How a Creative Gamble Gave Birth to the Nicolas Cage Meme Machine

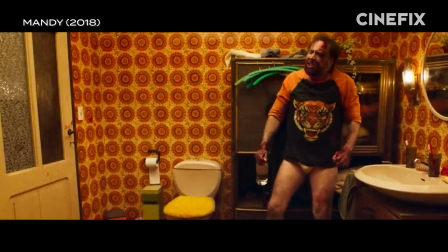1223s
Selling the schlocky motive of a film was also the driving force behind this famous freakout from Mandy.
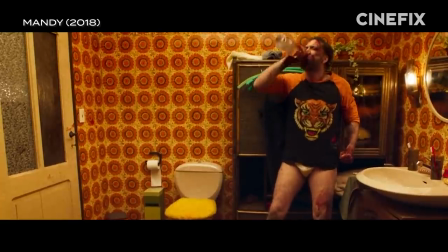1229s
As Red drinks and mourns the death of his lover, Mandy, you can't help but feel his pain.
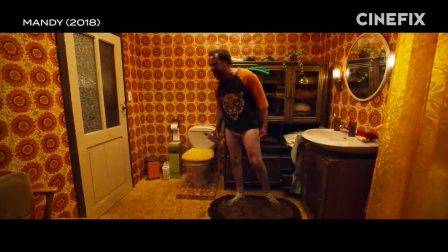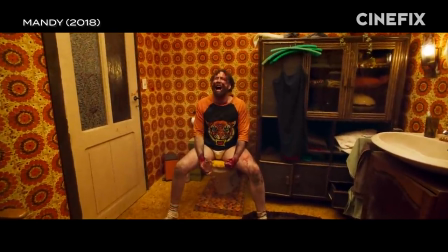1243s
Of course, this is a top-notch Cage delivery of internal anguish, but a big reason why this moment is so memorable is because of Mandy's director, Panos Cosmatos' direction and camera work. You know, we did a lot of oneers, and some of my favorite stuff happens in one shot, you know, because it breathes and it moves, and you have to have confidence to do that,
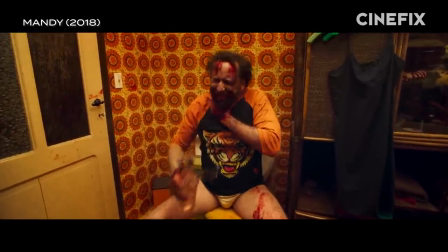1265s
which he has. Doing this shot as a one take makes it feel like you're watching Red go through the 7 stages of grief in real time.
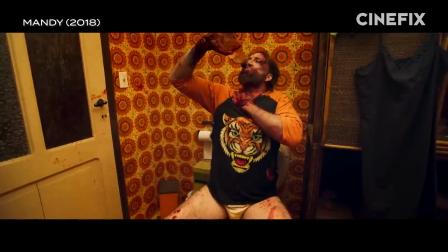1272s
Well, every stage except acceptance and hope. It definitely ends on a moment of acceptance, but there's no hope for Red.
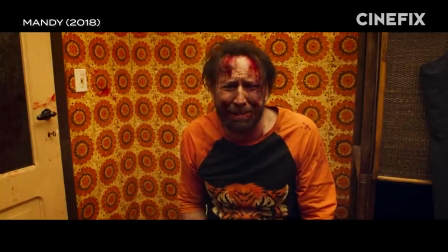1279s
He just accepts that he's going to avenge Mandy's death at all costs. And boy, does he.
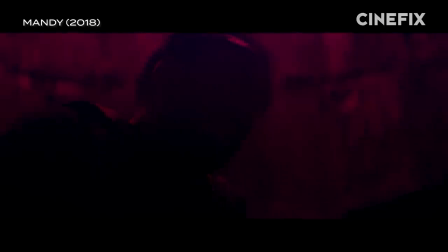1285s I'm your god now.
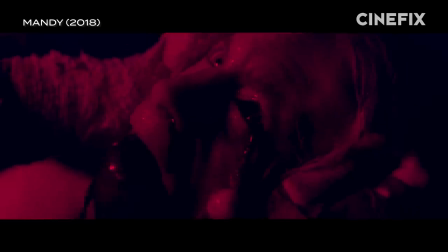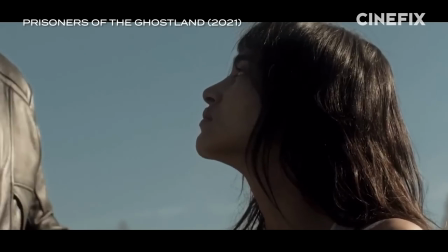1295s
Whether Cage realizes it or not, funny, crazy, and kind of relevant
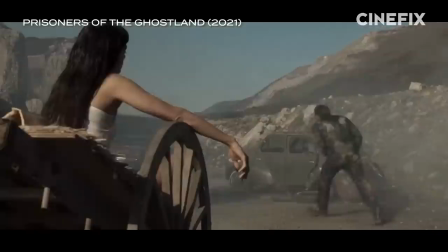1301s
might just be the 3 key ingredients to an iconic Nicolas Cage meme.
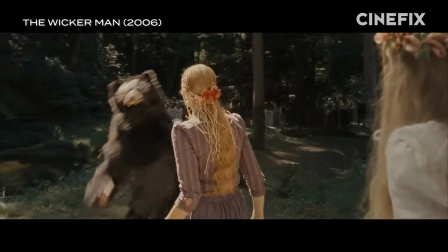1306s
Literally every memeable moment highlighted in this video, from reciting the alphabet,
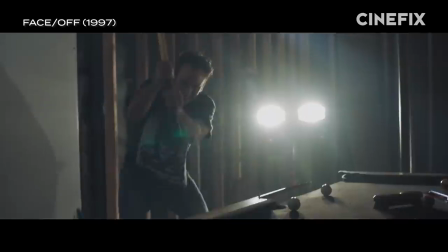1311s
to masquerading as a priest, to smoking crack, to destroying a freshly built pool table, can be described as...
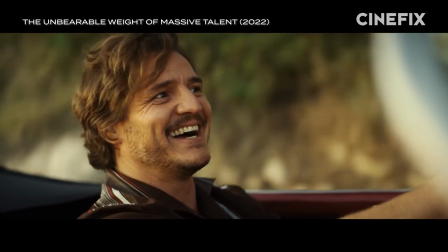1319s It's funny, it's crazy, but it's kind of relevant.
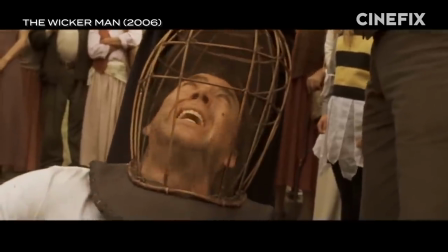1326s
And it's Cage's exaggerated performances that communicate those easily
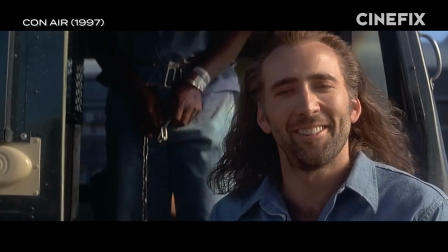1331s
adaptable emotions in an immediately and almost instinctual manner, which is why they've managed to become memes in the first place.
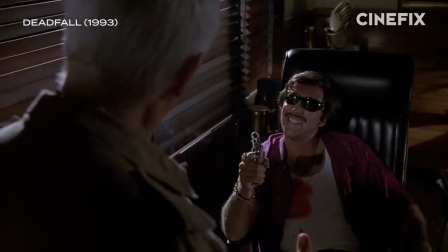1339s
If it wasn't for Cage's desire to want to experiment and detach himself from naturalistic performances,
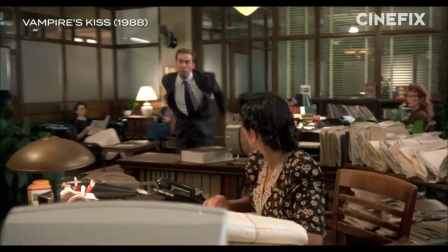1345s
we might never have gotten Nicolas Cage to put his crazy stamp on Vampire's Kiss.
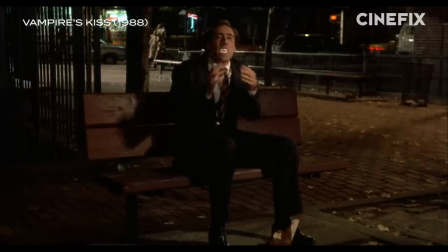1351s
And without Vampire's Kiss, decades of risky performances and amazing memes might never have come to be.
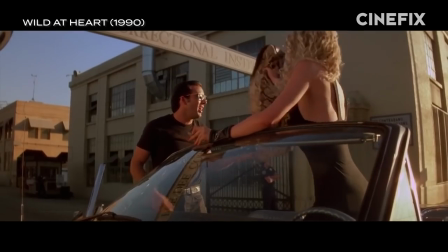1358s
To me, Nicolas Cage memes are kind of like a snakeskin jacket.
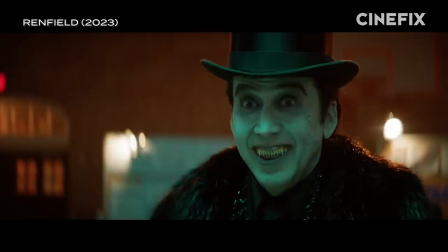1363s
They are loud, absurd, and only someone with the confidence and talent of Nicolas Cage would be able to pull them off.
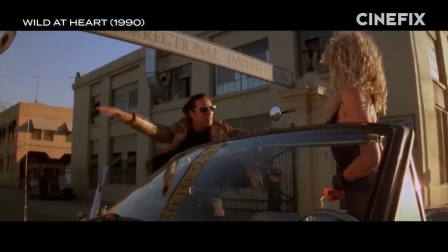1370s I'm gonna tell you that this here jacket represents a symbol of my individuality and my belief in personal freedom.
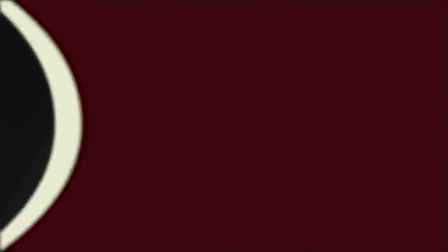1376s About 50,000 times.
Hey guys, thanks so much for watching.
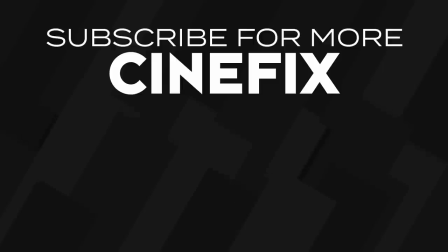1380s
For more Cinefix videos, be sure to check out some of our top 10 lists, like our top 10 screenplays or our top 10 movies of 2022. And as always, be sure to subscribe to Cinefix.